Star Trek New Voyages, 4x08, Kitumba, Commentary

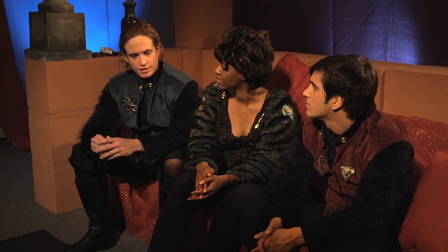2709s
Again, story-wise, I love this, where we're showing the difference between imperialism and, well,
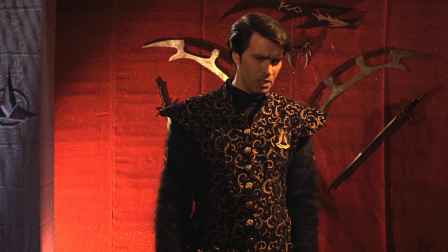2716s
I'll say capitalism, although some will disagree with me.
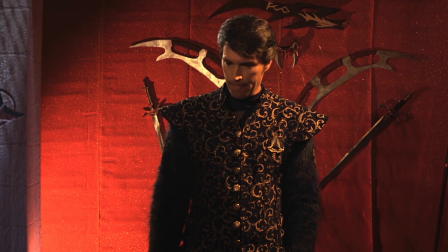2720s
You know, the beauty of explaining the Klingon system at this point in their history is that,
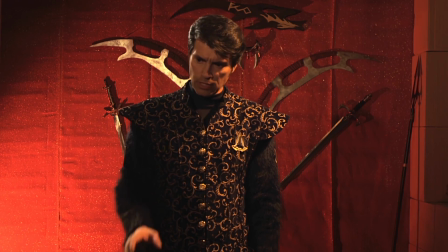2726s
you know, we've never really had it explained, except in books that are outside of canon. And although some would argue that Star Trek Phase 2 is outside of canon,
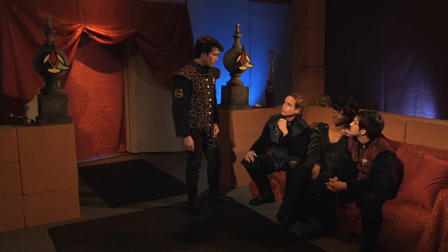2736s
some would also argue that CBS's stand that if it's on screen, it's canon, and since CBS sanctions this as okay,
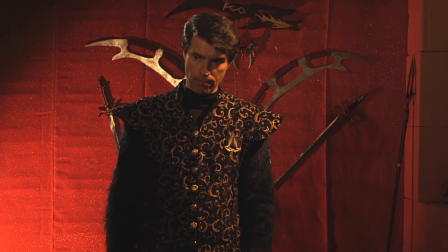2744s
you could say that this is canon. Ha ha ha ha. Downsayers, naysayers.
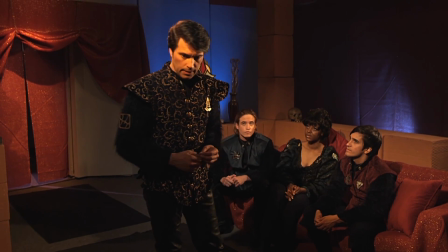2753s
What else about this scene? There was something else about this scene that was so difficult.
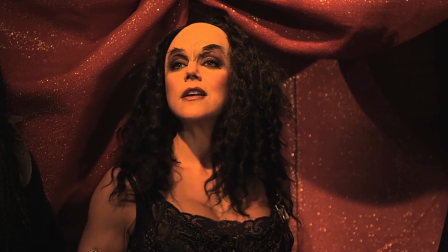2758s
Oh, it was the colorization. So again, a very dark scene. And here's Kali completely overexposed, and we had to try to bring out, without the red raw files, bring out definition in her forehead ridges, which just wasn't there at all.
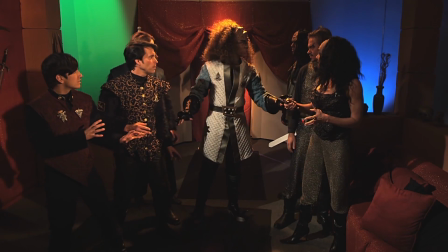2773s
My girlfriend pointed out in this scene, she goes, "Oh, there's weapons on the wall. Why don't they grab them?"
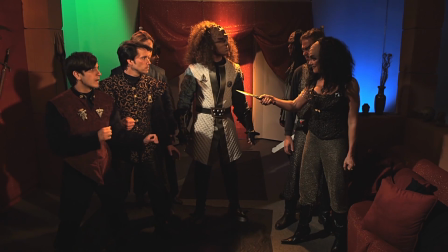2778s
Well, yes. Yes, oh well. That's what you get, gentlemen, for dating a woman who is a script supervisor Nazi.
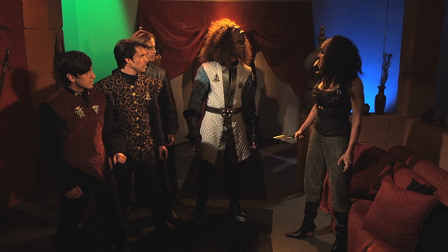2786s
She's a wonderful woman, but sees everything, and so it helps me when I edit.
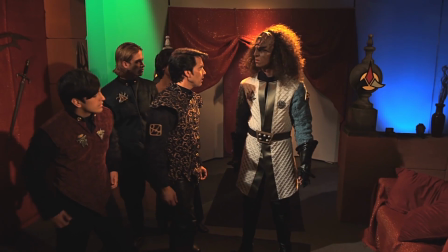2790s
But I couldn't fix this because there was never a take where they turned around and grabbed the weapons that are there on the wall. Oh well.
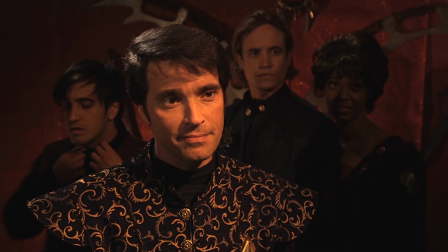2797s
Story still works though, and it's still fun. And again, no one said anything about it yet but her, so there. More great stuff from James and Kitumba.
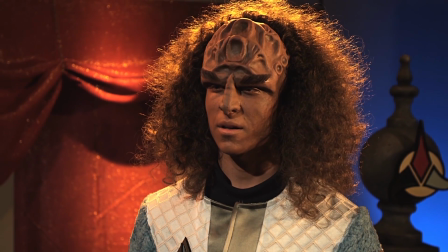2811s
This is another difficult scene. It was lit very well, but exposed very darkly.
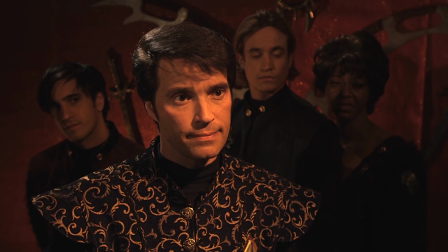2816s
And again, they're all in black. And if you know anything about black on video, even on a red camera,
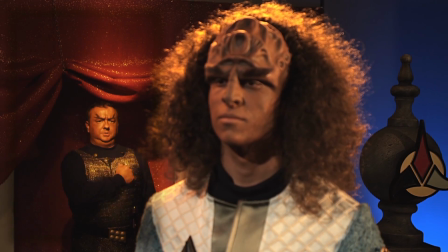2822s
you know, it's very difficult to get definition and distinction from black in video.
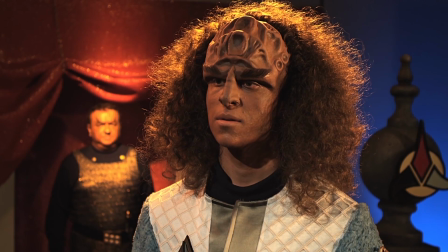2829s
So it kind of falls to us in post-production and color correction to try to give definition where there is no definition.
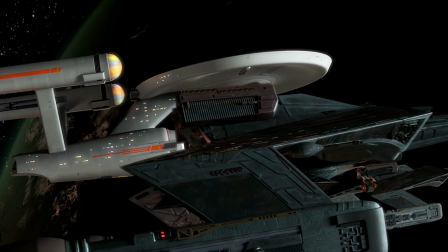2838s
Tobias Richter, ladies and gentlemen. A moment of silence.
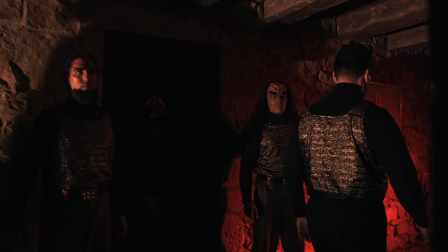2845s
And we're back to red shift and glowing. Unfortunately, this Klingon pre-reacts to the punch.
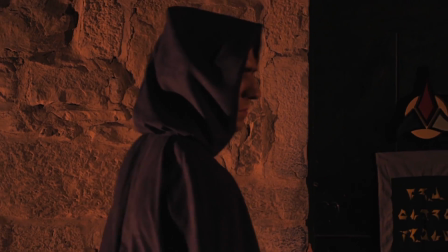2854s
And as someone who used to do stunts, that's actually how I got involved in production, was doing stunts, sword work.
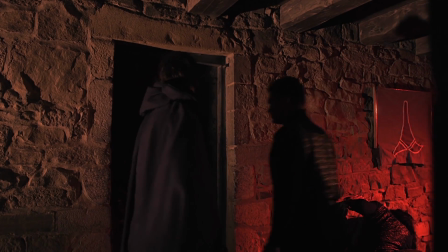2863s
That was unfortunately a faux pas.
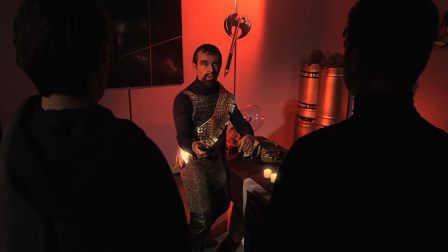2865s
Now here comes the scene where I had to flop the shot because they broke the line and it didn't work, and I had to composite a whole new background.
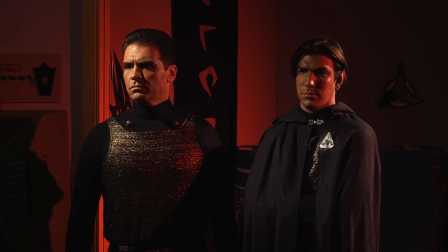2873s
Now you'll notice here he's in the center. They're looking left. He's looking center. That's okay.
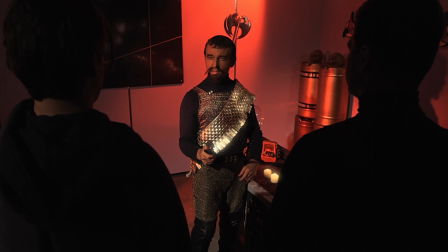2878s
They're looking left. But it was shot so that he looks left as well.
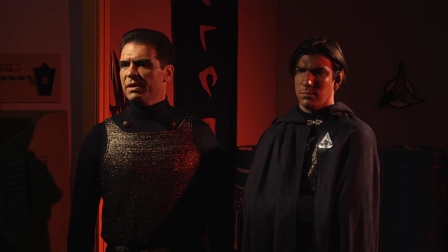2884s
And it doesn't work. He has to look right if he's going to be profiled 3/4 like this.
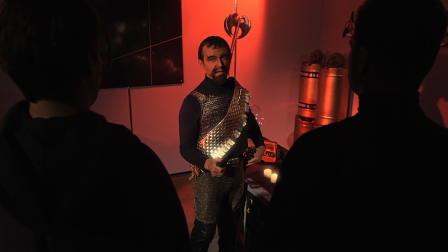2890s
See, this is all fine. He's in the center. It's okay. Nicely done. But when we get to his medium shot, he looks left as well.
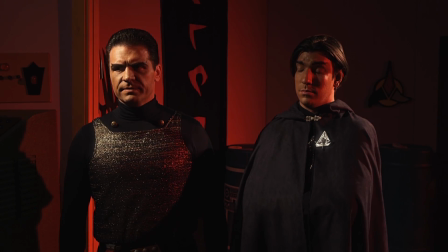2897s
That's it. You see the beams of light that are on the right? I created those to mask the fact.
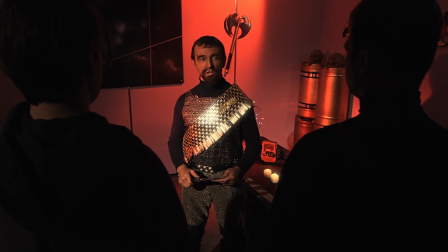2902s
See how it's behind him there? To mask the fact that I flopped the shot.
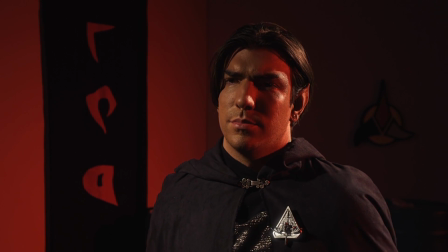2906s
I flopped the shot, and the topography, the geometry of the back wall was wrong, and you could see it.
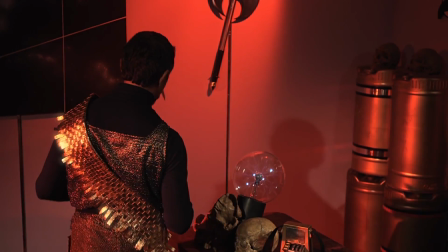2915s
It was backwards. So I had to flop. See, here he's okay because he's moving, and then we hide it.
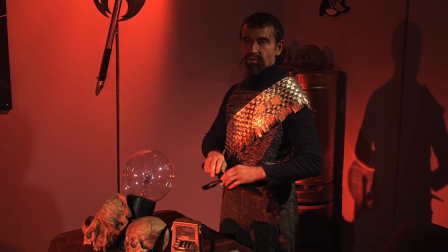2922s
See, he's still looking left, but we couldn't. I just couldn't fix this. There he's looking left. Everybody's looking left. You can't do that in film.
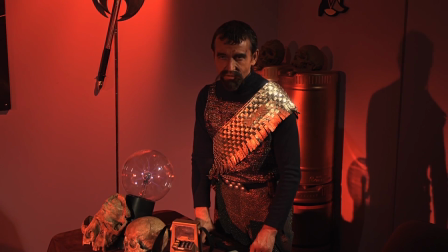2928s
So I flopped the shot and then cut him out, put in beams so it looks like the light,
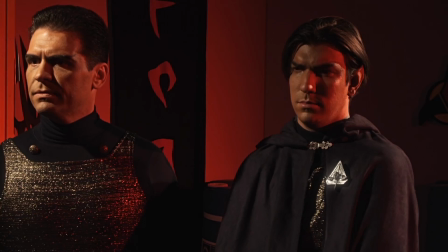2934s
and then left the background the same to cover up where he was, which is really difficult because if you watch that shot,
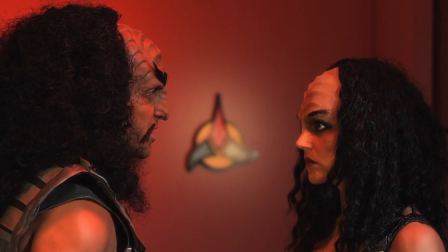2939s
he moves his sword and we had to cut around that. This shot,
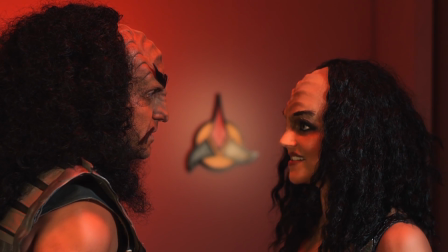2944s
you'll realize another big makeup issue you'll see, especially on Kitumba, on Malkthon's nose.
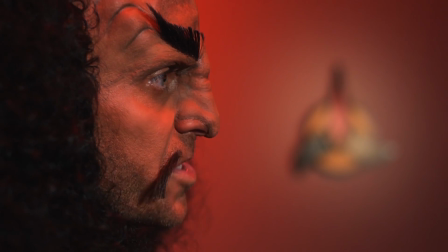2950s
You can even see it from here. You can see where his nose is there and how the hair moves up.